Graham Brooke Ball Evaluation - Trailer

My teaser trailer opens with the idents of the production companies behind my film. They are called Street Films and Square Lens Pictures.
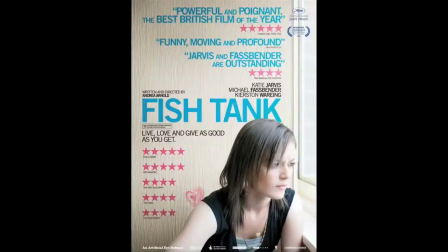9s
The UK Film Council are renowned for their stake in low budget British film, producing films like Fishtank, London to Brighton and This is England.
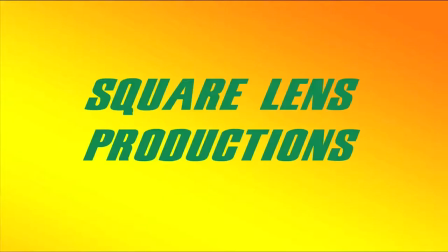17s
The film is set in London so Film London seemed like a simple choice. Street Films and Square Lens productions are the last idents as they stake the most money in the film. The reason I've used the idents I have is because they represent the feel of the film before the trailer is even started. Gritty, edgy and British. From experiences watching films, it's conventional to use idents as the opening to any trailer.
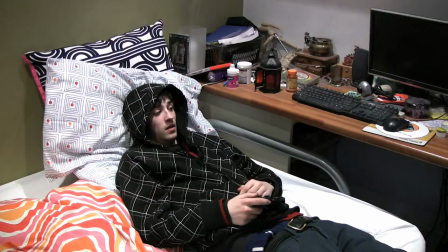43s
The establishing shot is a pan across our protagonist's room. Immediately it doesn't look very interesting, but strangely that was the effect I was looking for. This is because later in the film, the element of boredom is what drags him into the terrible situations he will later regret. I wanted it to be just as an average boy's room as possible, really.
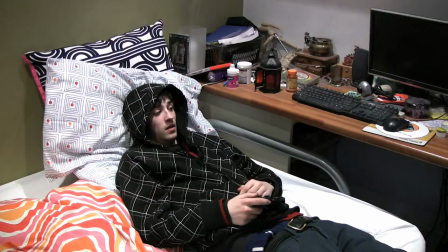62s
Chris is just your average teenager, and he's playing a violent popular video game called Call of Duty. And this is a virtual metaphor for the violence he will soon be experiencing in his real life. And he's wearing his hoodie and trackies, which is the urban uniform of most teenagers. The Solarize effect I have used on the titles is really good for the situation. The effect flashes all the colours negative on the screen. This is a metaphor for things in Chris's life suddenly turning negative. Also the effect helps to link the establishing shots together as the next shot fades in from negative.
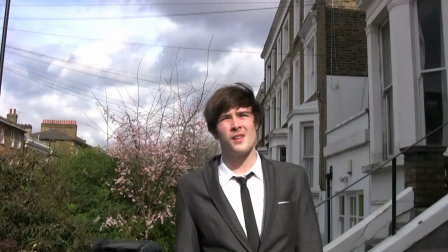99s
The next shot introduces one of the main characters, Danny. In the storyline he is Chris's big brother's best mate. He's meant to look older and more mature than Chris, and because Chris's brother is no longer in the country and his dad left, Danny is left as a father figure to Chris. This shot is really just meant to let the audience know that this character isn't on Chris's level.
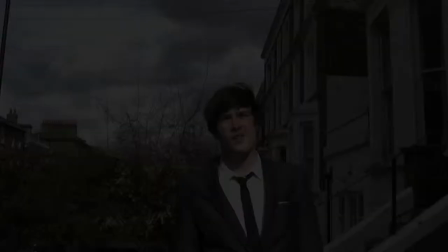118s
He's more experienced. The next shot is of Chris's mum.
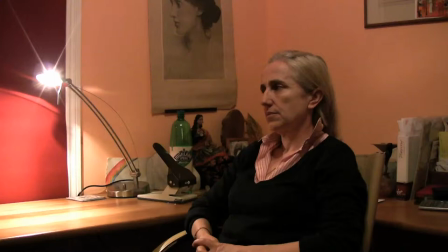123s
The shot is positioned so there is symmetry with her and a picture of Virginia Woolf on the wall behind her. The lighting is shadowy until the sideline on her desk bursts through. and she looks concerned.
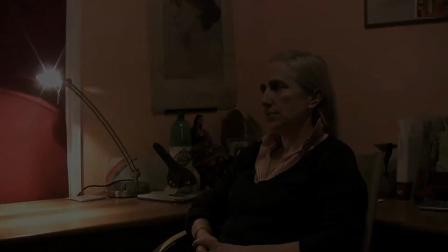135s
This is the main element of the opening sequence, concern, worry and doubt and these feelings surround Chris and the audience will soon find out why.
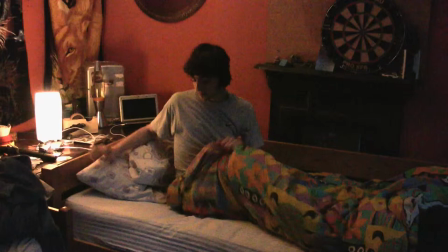144s
The next few shots show Chris waking up for an average school day. He gets out of bed and gets ready.
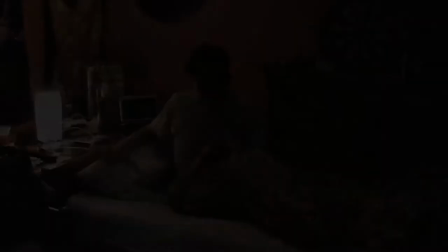149s
The shot follows on to reveal he has received an expulsion notice from school.
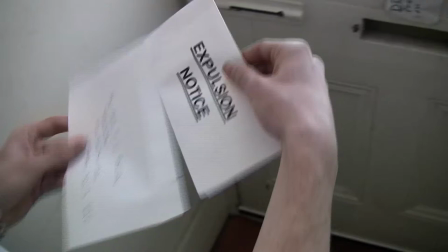154s
He keeps this from his parents which is really the catalyst of his downfall as the audience sees later in the film.
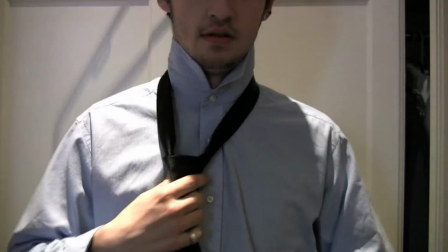160s
He puts on his school clothes and pretends like nothing is wrong for the next few days, and these shots are a montage of his deception as he does up his tie and leaves the house. The next shot is perhaps the most important in the film.
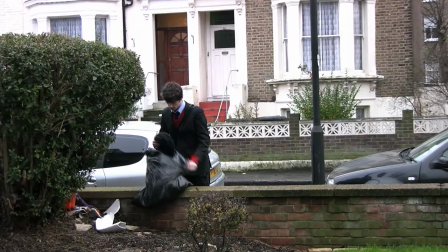174s
It shows the change of character. This is Chris's descent from being a good little boy who does his homework and gets in on time and abases parents, to being forced into a world of crime, deception, money, scandal and violence. The audience finds out he's been keeping a normal-looking bin bag on the street with spare clothes in it.
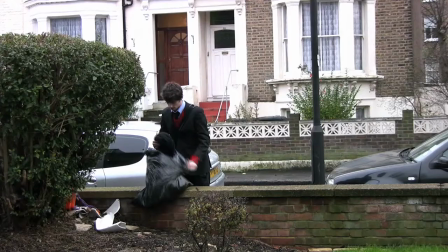191s
He changes his clothes, and for me, the part of the film which shows his change is the shot where he flicks his hood up.
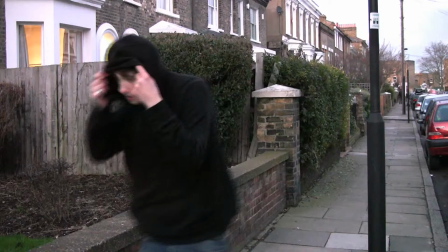197s
These shots are all concentrating on Chris, so he is centred in all of them. In several of the shots I've just described,
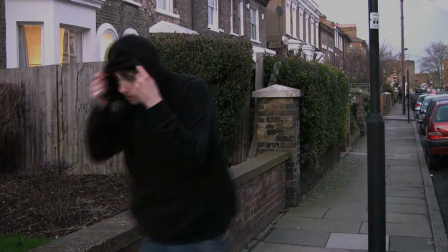204s
there are several strong horizontal and vertical lines which give the feeling of prison bars, which links in with the entrapment, his entrapment, and the film's title.
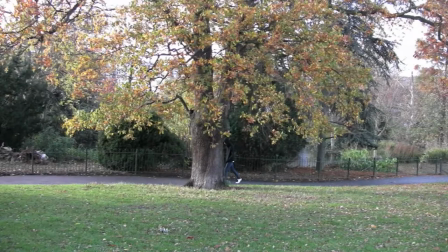212s
The following sequence is a montage of Chris's boredom. In this scene, we see his newfound sense of uselessness, him trying to come to terms with his expulsion and finding a way out of the predicament he's found himself in.
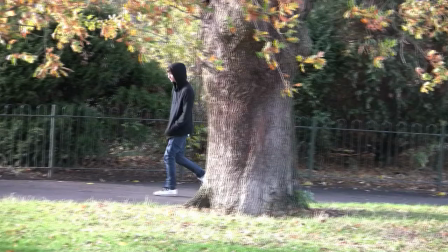224s
The park was a great place to shoot as it had quite a moody feel to it. It seems like this is the place he would go in the situation that he's in and then the montage ends when Chris bumps into a familiar face.
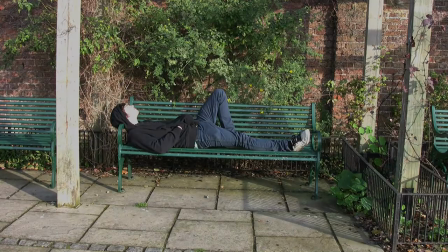236s
This is the role played by Ben Morris. The familiar face is really the only reason that Chris falls into the bad habits that he does.